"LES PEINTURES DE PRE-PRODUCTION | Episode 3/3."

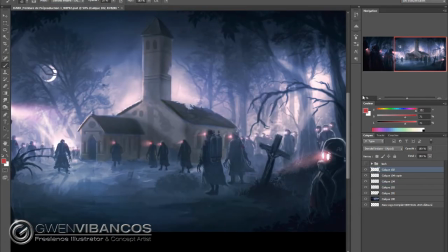Donc voilà, du coup ben, la croix je l'avais copié-collé dans la partie 2 de ce tutoriel,
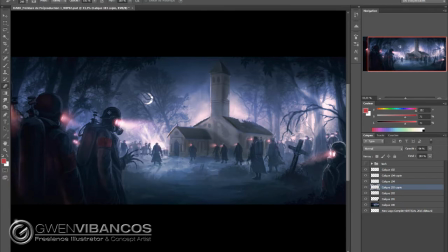je sais pas si vous vous souvenez, je l'avais copié-collé pour la mettre plus au centre. Et donc là, vu qu'on a récupéré notre première croix, je pouvais virer la croix du centre.
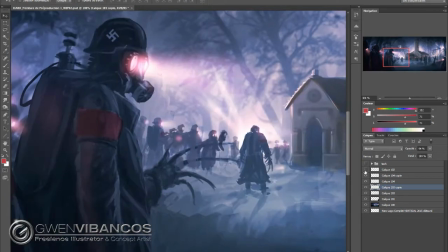Donc là voilà, je fais un petit copier-coller des nazis de droite, du fond à droite pour les mettre au fond à gauche, et je les retouche un petit peu pour pas qu'ils se ressemblent évidemment, c'est juste pour être sûr que les proportions soient à peu près les mêmes et que la perspective du coup soit bonne. Je mets quelques valeurs dans les personnages éloignés, mais il faut pas en mettre beaucoup,
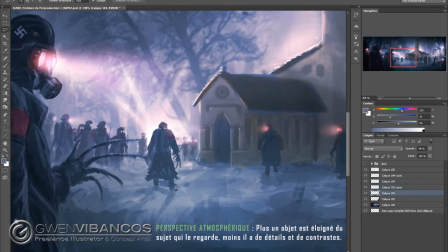ne passez pas trop de temps sur les personnages éloignés, parce que ça fait partie aussi de la perspective et de la perspective atmosphérique,
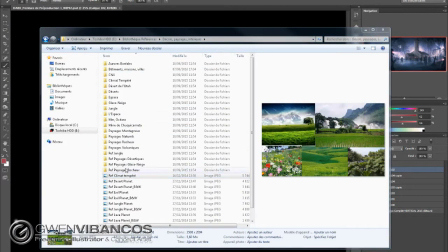qui est que plus un objet s'éloigne et moins nos yeux arrivent à en percevoir les détails, donc c'est tout à fait logique.
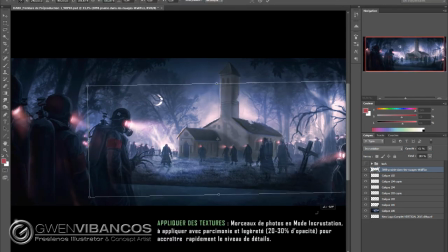Là je commence à incorporer quelques textures aussi pour accroître le niveau de détail comme je vous en avais parlé dans l'intro. en mode incrustation, comme vous pouvez le voir dans ma fenêtre de calque. Je mets le calque d'effet, enfin le mode d'effet incrustation,
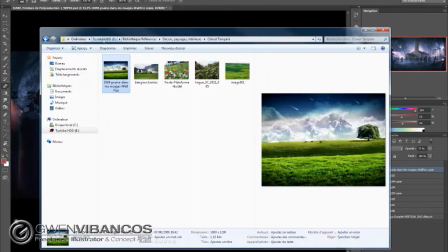et je vais baisser un peu l'opacité pour pas que la texture soit trop franche non plus et qu'elle se fonde bien avec le décor.
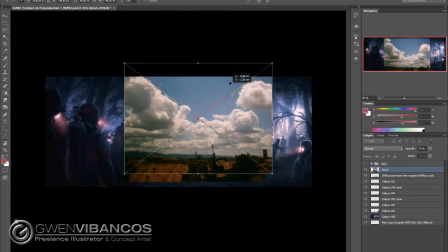Je fais pareil pour des petits nuages pour le ciel. Vous voyez là que j'ai une banque d'images de référence que j'ai collectées au fur et à mesure des années. Ça,
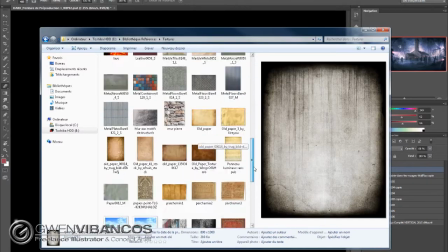c'est bien aussi quand on voit de concept artiste de se constituer ces bases de données d'images et de textures pour pouvoir chercher rapidement ce dont on a besoin.
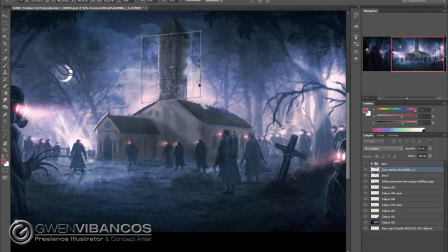Là, vous voyez que j'essaye de vieillir un petit peu l'église qui est encore trop digitale, encore trop numérique. Donc j'essaye de la, voilà, de la salir un petit peu avec des textures. J'efface les endroits où j'ai pas besoin de texture, évidemment.
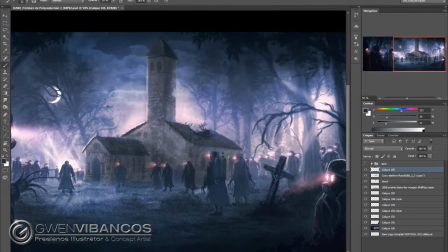Et voilà, donc là j'ai rajouté donc quelques petits nuages, des textures de murs vieux sur l'église et la texture d'herbe. Vous voyez que tout de suite, avec le mode incrustation, ça va quand même préserver la peinture que j'ai fait en dessous,
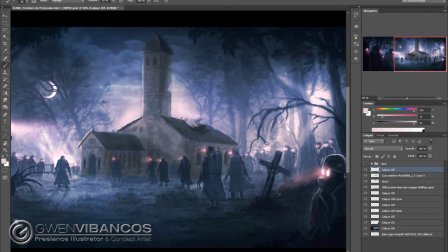mais ça va quand même s'incruster d'une manière intéressante où ça va rajouter. Ben, imaginez le temps que j'aurais passé là à faire chaque brin d'herbe au sol. Si c'est une œuvre d'art, eh ben, il n'y a aucun souci à passer 5 ans sur une peinture, mais dans le cadre du cinéma,
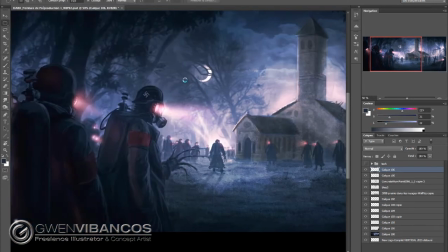il faut être rapide, il faut vraiment travailler la rapidité d'exécution et ça c'est très important. Donc là je suis en train de faire un petit travail d'infographie ou de graphisme, on pourrait dire, c'est que je me fais
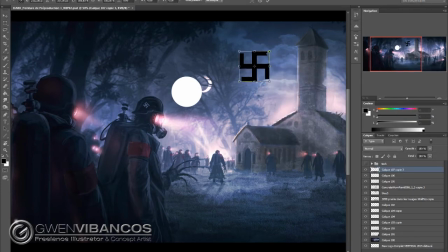une petite croix gammée pour ajouter sur les brassards des nazis que je n'avais pas fait dans les autres parties encore, parce que ça c'était que du détail. Voilà, vous voyez qu'avec l'outil Warp, je peux transformer le dessin que j'ai fait pour le faire coller à la perspective.
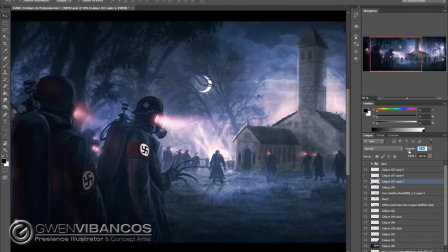Je le transforme. Je baisse un peu l'opacité pour qu'il s'intègre mieux au dessin. Vous avez vu que le blanc au départ était trop franc, trop clair.
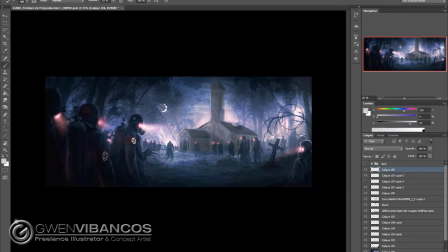Donc en baissant un peu l'opacité des croix gammées, elle s'incruste mieux. Là, je commence à incorporer un peu plus de clarté, voilà, au niveau de l'église.
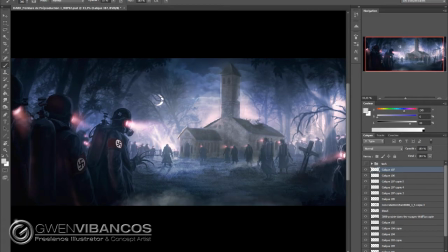Dans un premier temps, pour l'éloigner un peu plus du regard et en même temps pour commencer justement à ajouter ces effets de brume.
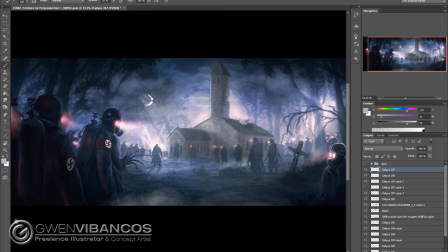Donc il faut aussi que la brume soit un peu partout. Vous voyez que la brume, ça se met aussi beaucoup au sol. Donc là voilà,
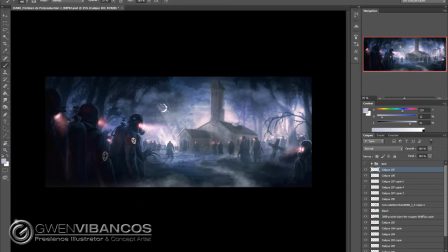je commence à dessiner de la brume au sol et vous pouvez même voir que je m'amuse à créer un petit chemin de brume qui va mener le regard du spectateur jusqu'à l'église.
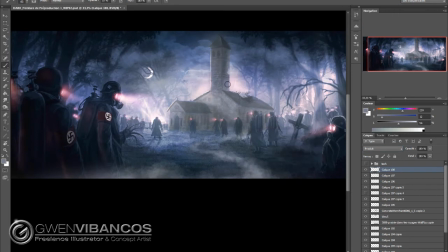Donc vous voyez comment on peut jouer avec la composition et jouer avec des éléments de l'image pour diriger l'œil vers là où on veut.
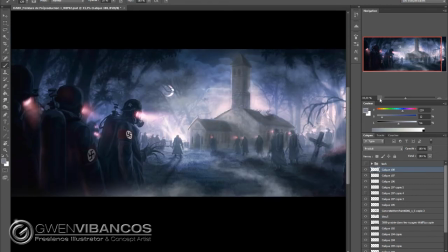Je rajoute en mode produit avec un petit gris à 50%.
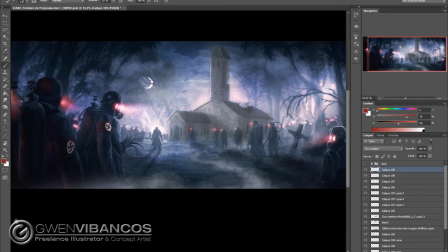J'ajoute un peu d'ombre, surtout les ombres portées des nazis, parce que ça j'avais un peu laissé tomber au fur et à mesure de la création, le côté ombre au sol.
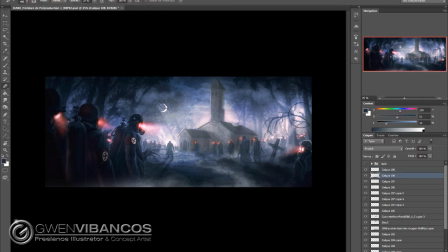Je m'étais concentré sur les personnages, leur placement, tout ça. Donc là j'ai rajouté ces ombres portées pour ajouter un peu de réalisme.
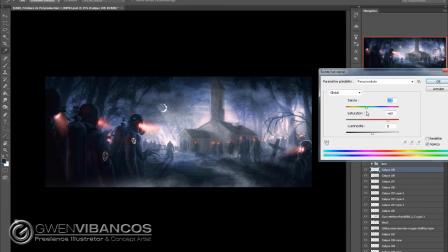J'essaie de voir s'il y a une couleur autre que ce rouge qui pourra aller, mais finalement le rouge va très bien.
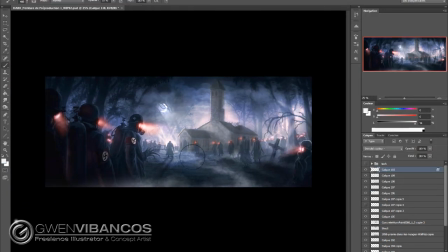Puis ça colle de toute façon au briefing de mon réalisateur qui voulait des yeux rouges. J'ai rajouté une petite lueur sur la lune aussi pour la faire ressortir.
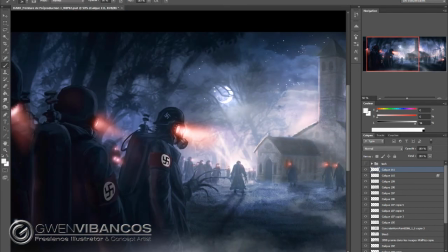Des petites étoiles dans le ciel. Auquel je vais appliquer un petit effet de lueur externe qu'on va voir très bientôt.
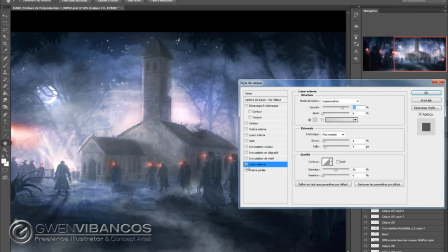Voilà la lueur externe pour donner ce côté un peu étoile brillante.
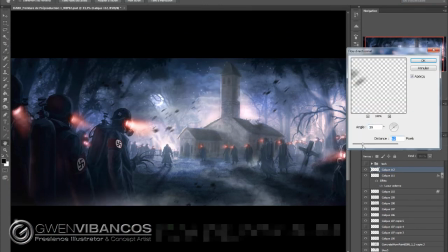Et voilà pour renforcer cet aspect nuit, je rajoute des petits débris avec un effet de atténuation et de.
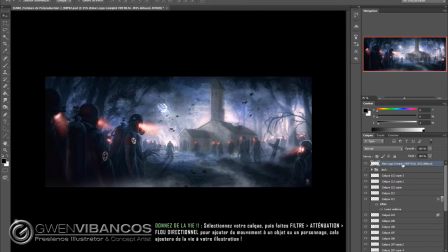Vous allez dans atténuation flou directionnel, vous choisissez une direction et ça va créer comme ça. Ce mouvement de cet effet de vitesse.